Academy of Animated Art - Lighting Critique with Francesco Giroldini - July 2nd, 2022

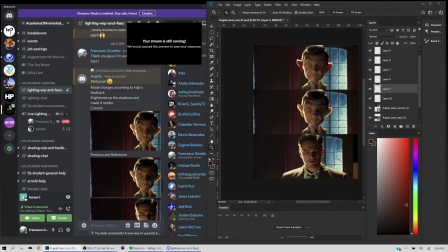(16:36)
And I think they're being used as a motivation for this rim on him, but realistically, light from that side wouldn't hit him on the shoulders that way, right? So it's just there for motivation for his rim. But then there's a stronger rim on his screen left.
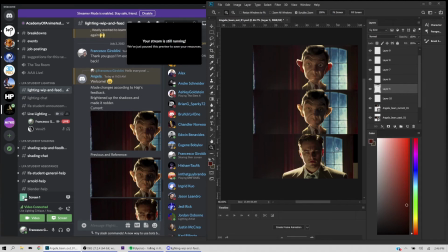(16:55)
We don't know what time of day it is, but looking outside, we can tell it's maybe rainy, so this light source must be artificial, some kind of artificial light source. So all of those things are contributing to a feeling that we are confused, right?
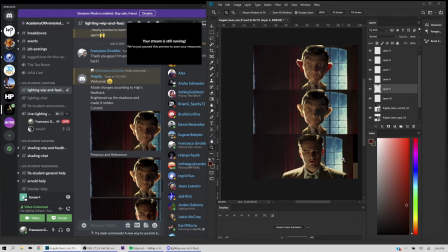(17:14)
Because we don't know what time of day it is, we don't know what's outside, we don't know why it's blue, we don't know if those are headlights. And I think that's intentional in the movie, in the sense that I think this is a part of the movie where we're not supposed to know what's real. I think this is probably from Inception or something like that. I might be wrong, but
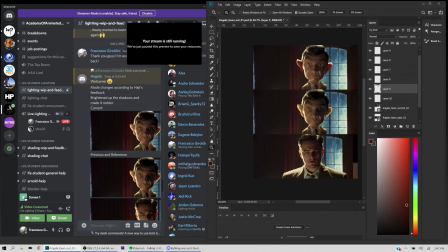(17:35)
if we wanted to help the image, we probably would want to considerably take down what we see over here. Because this is not really helping, right? We don't really need to see.
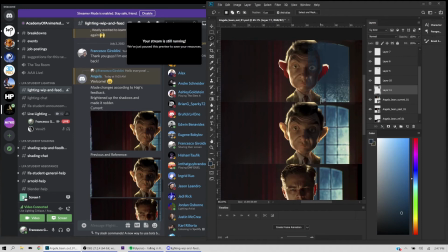(17:55)
Let me block this with an alpha. But we don't really need to see all of this area outside. It's a little distracting. And it's
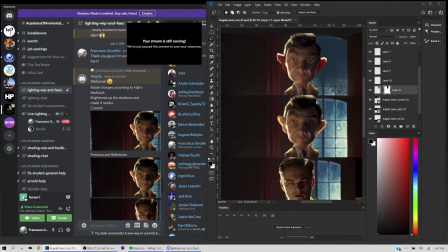(18:14)
making it harder to believe that the light source is coming from screen left.
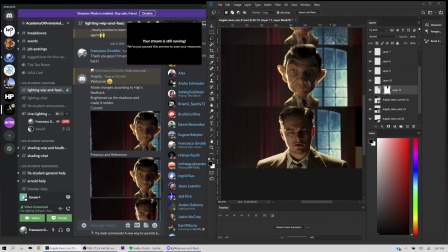(18:22)
This second rim light on the right is sort of competing with the light from screen left.
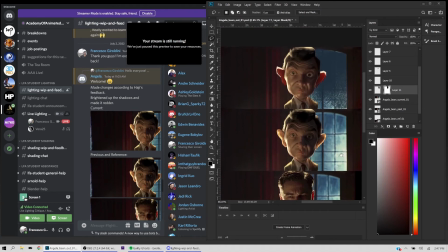(18:28)
So, in my opinion, if I didn't know that this is the reference, I would actually go in here and reduce
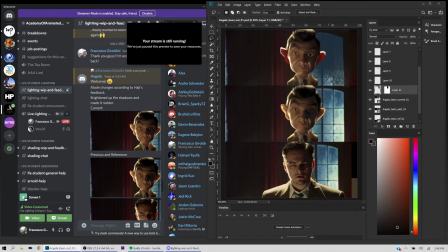(18:42)
that. You can still keep some kind of gradient in here, but I just would not steal the show, essentially. I wouldn't get it to be so bright that it distracts you and calls for attention.
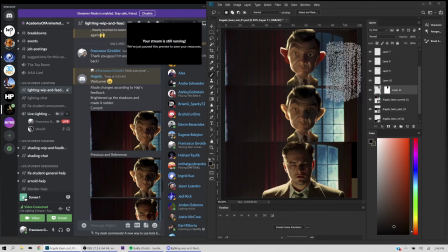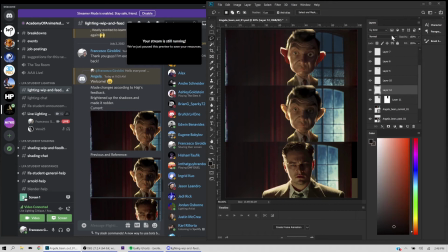(19:18)
And then in order to reinforce the idea that there's a light coming from screen left, I would actually add a little bit more wash screen left, or like a volumetric, to reinforce the idea that there is a light coming from screen left,
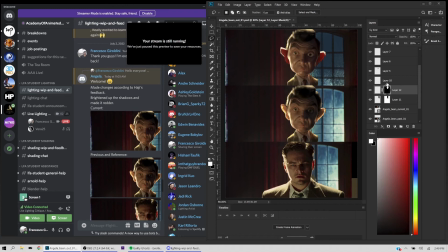(19:36)
or even add some kind of spill. So I would take these values and make them a little brighter, more saturated, maybe towards orange.
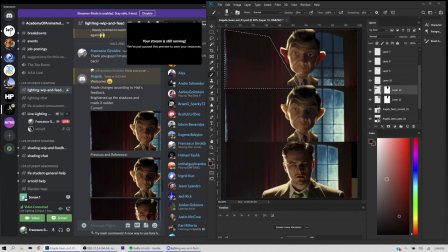(19:54)
And I would try to suggest that, yes, there is a light source in the room, that's where the light is coming from. And not only that, I'll also give you some idea of the temperature, so that it will be maybe a little warmer and orange at the bottom here, right?
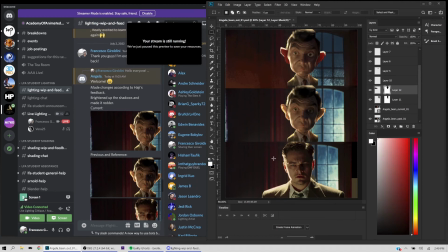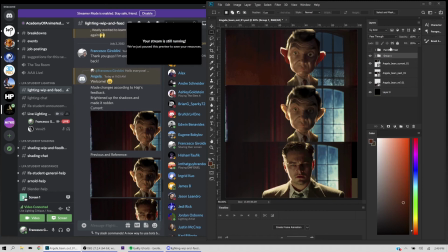(20:23)
Let me group all of these and give it an alpha so that I can paint without worrying so much.
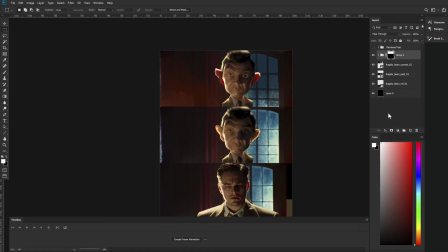(20:34)
Okay, so all of these will have this alpha, right?
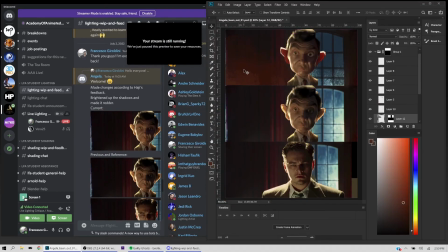(20:39)
So yeah, so by adding some light contribution onto the set, we're able to reinforce the idea that there is a light source and it exists in a set.
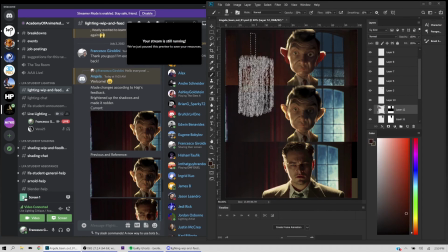(20:52)
We can tell how close it is to the character essentially, and it helps to make his lighting feel less staged, because right now he's feeling very staged. And again, I do think that is intentional because they want you to feel like this could be a dream.
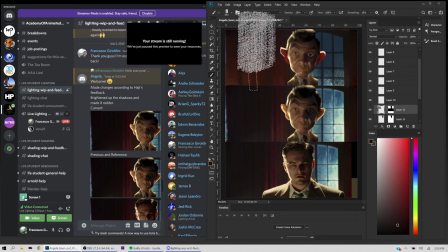(21:06)
They don't want you to feel like this could be a natural lighting scenario. But uh, but I would try to introduce a real light source in the set and try to give clues to the audience as to where it is,
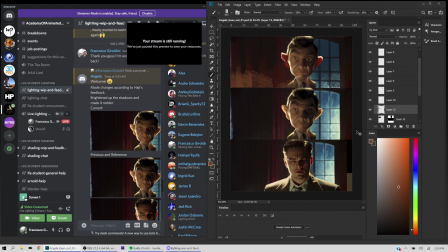(21:23)
what temperature it is, and all of that. And then you can add some kind of halation or volumetric contribution. And maybe a little bit less orange, maybe a little dimmer, something like that.
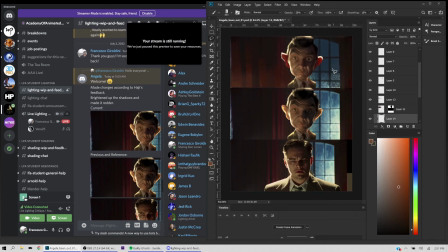(21:42)
And we could actually do the same outside. We could go and add a little bit of volumetric contribution. Like that.
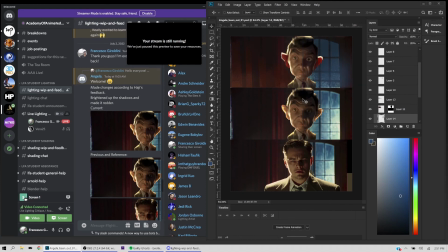(21:57)
So what does that do? This helps to, let's give it the same alpha.
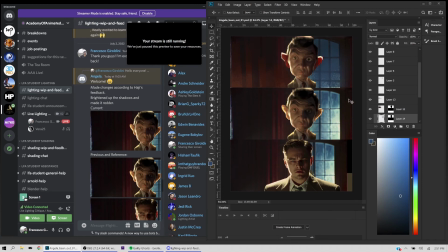(22:09)
This helps reinforce the idea that this is a light source outside, that it's contributing to the scene or that it's very bright.
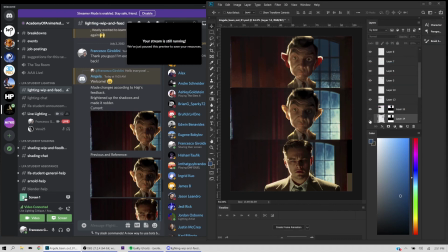And let me see what else we can do to this image.
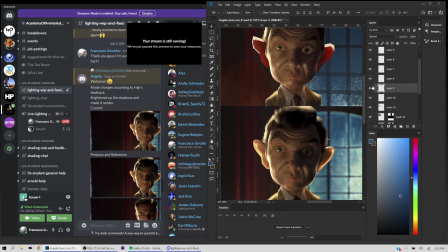(22:44)
I think I still feel like I might have lifted the blacks, or the blacks might not be going far enough. Or maybe this is a note that you got specifically to make sure it wouldn't go as dramatic as the reference. Or maybe his shaping just doesn't allow to go that dramatic. Maybe his face is just a little flat.
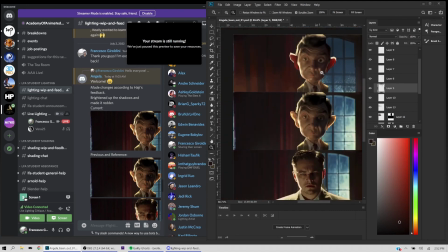(23:06)
But I think you're in a very good spot.
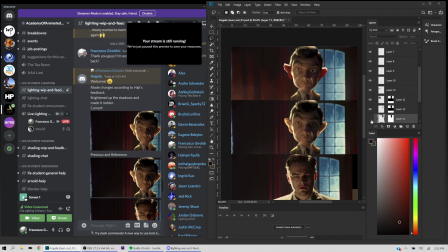(23:15)
I think you have probably a little bit more range here. You can probably go a little darker in here. So you can push the gradient in this image. Darker, a little cooler, more saturated. So it doesn't feel as flat.
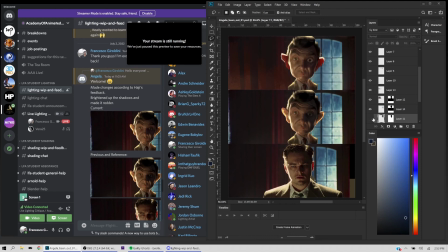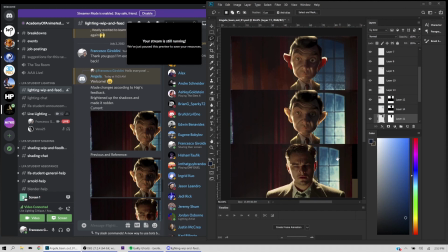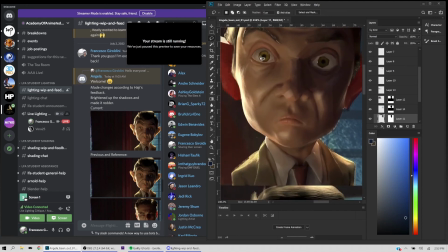(24:06)
Maybe one last thing. I don't know how you're doing the specular highlights on the eyes. There's many ways to go about it, but very often you're not tied to the
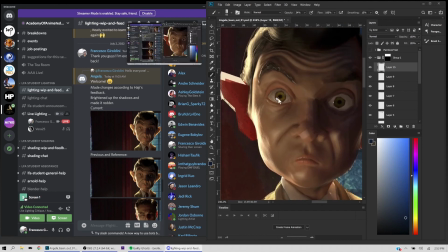(24:22)
same light source that is lighting the rest of the character. So I'm not sure if you are decoupling them or you're using the same lights for both the character and his eyes,
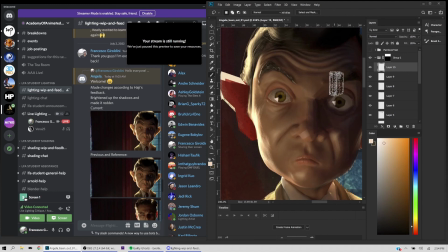(24:36)
but I would try to make them a little bit more similar in shape and maybe a little bigger and prominent.
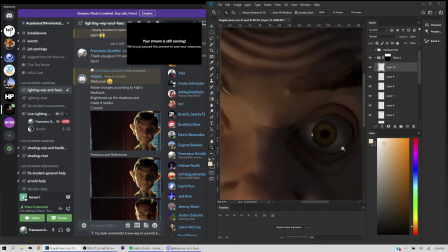(24:46)
Because this one is feeling a little bit too tiny.